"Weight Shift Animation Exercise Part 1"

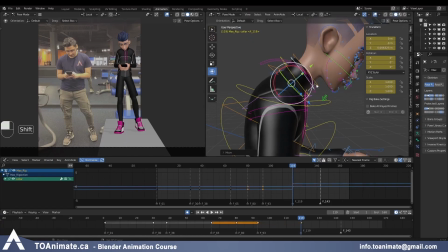45:31 Bring the collar and the neck forward.
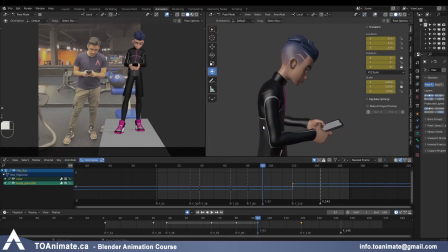45:37 And just paste it anywhere where it looks weird. See, it's so much better now. And here it looks fine. So the more he hunches forward, the more you wanna fix that neck to give it a nice curve.
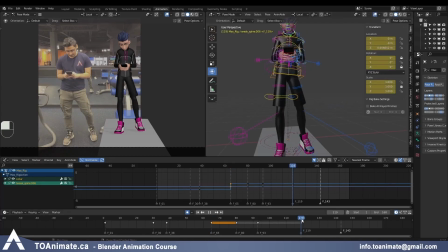45:54 All right, and we have one more key to work on. Let's do that. So this is the interesting part where this foot just kicks forward a little and settles. So it's just a bit of a foot adjustment in that final pose. But I wanted to leave it there because I thought it was kind of cool.
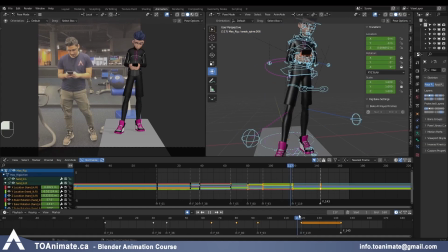46:11 It added a little bit more texture to the exercise. So let's see, the weight continues going one way, the foot kicks, then the body travels to the right, and then it settles to the left.
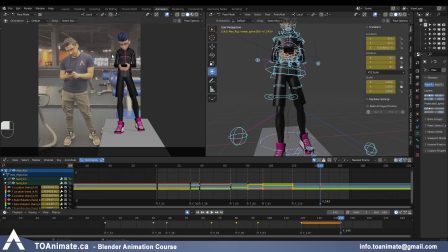46:25 And I actually think I didn't have that as a golden pose when I was doing my sing sketch stuff, but I think here I do need one more golden pose where he travels to the right before he travels to the left again.
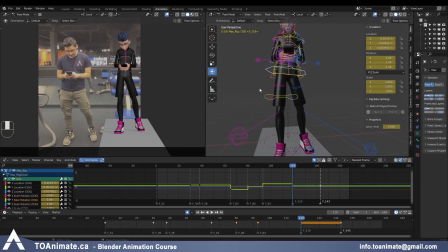46:41 And the reason why I need that is because right now what I need to do is take the cog towards the right, but I don't know how much because it travels more to the right and then it travels to the left. So it's really hard to tell where to bring it.
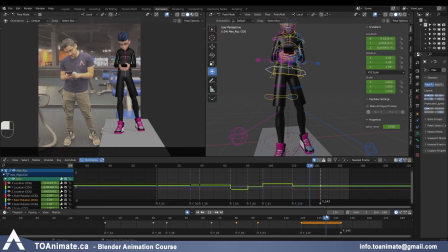46:58 So I'm gonna just go to this pose around frame 134 and I'll set a marker. I'm gonna move that key here. And this is what I'm gonna work on first.
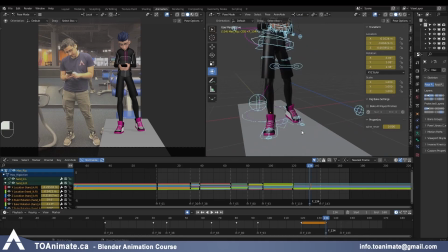47:11 So first, let's move the foot forward.
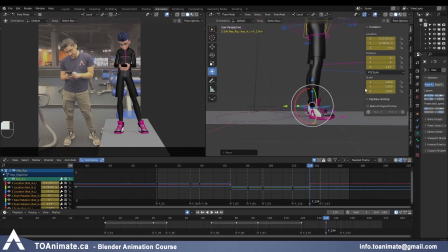47:19 And it's hard to tell here, but from the side view, you can see it's still kind of behind the body. But from the reference, I think it's more forward because the heel ends here, and this one seems to be behind it.
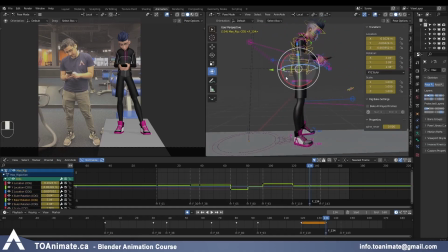47:33 So that's what I'm gonna do. And then of course I have to bring all of the weight forward as well. And the foot is definitely too far from the body. So let's do this. So this is as far as the body travels to the right,
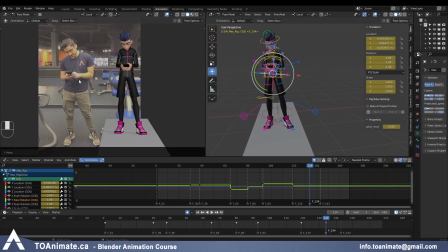47:50 which seems to be almost in the middle, but still leaning towards the left side. And because this leg is carrying some of the weight now, the pelvis would be more straight.
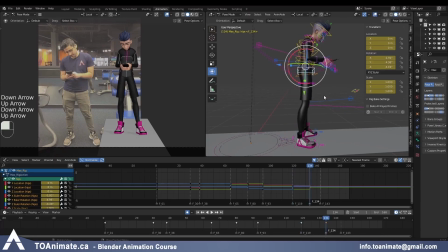48:08 You can see the head is way more sideways now. The body has rotated this way.
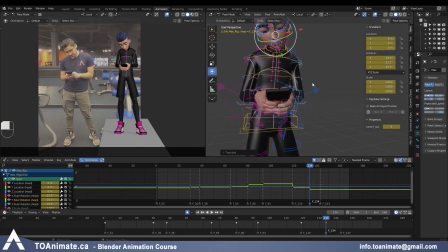48:21 Let's do some neck action too. Overall lean is more this way, but the upper chest is this way.
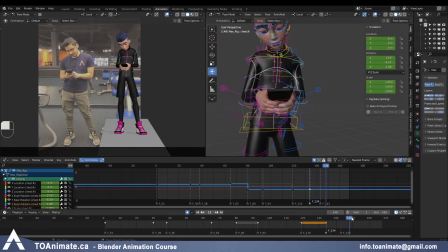48:34 And it feels like he's starting to be more straight. And then he continues getting more straighter on our last golden pose. So let's do that and just be subtle about it.
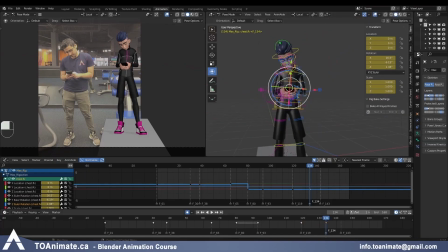48:51 Okay, cool, I think that's good. Now to our last pose. So I'm glad I did that because now you can see that clear difference that you wouldn't have been able to tell if you just went straight from here to here.
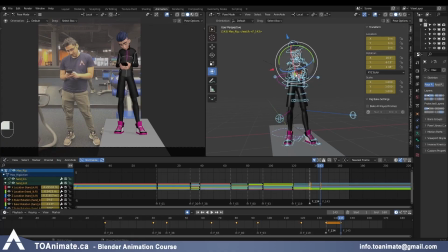49:07 It would be kind of hard to imagine what the pose is supposed to look like exactly without that contrast with this pose. So the body moves forward, the pelvis tilts back but also sideways.
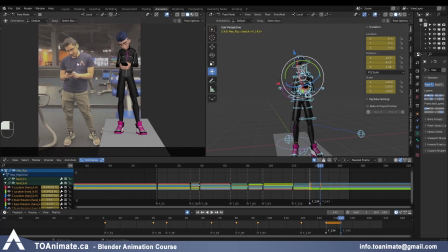49:22 The whole upper body leans this way. The head is a little higher now. And the phone is kind of stiff in the hands. Everything is kind of rotating with the upper body.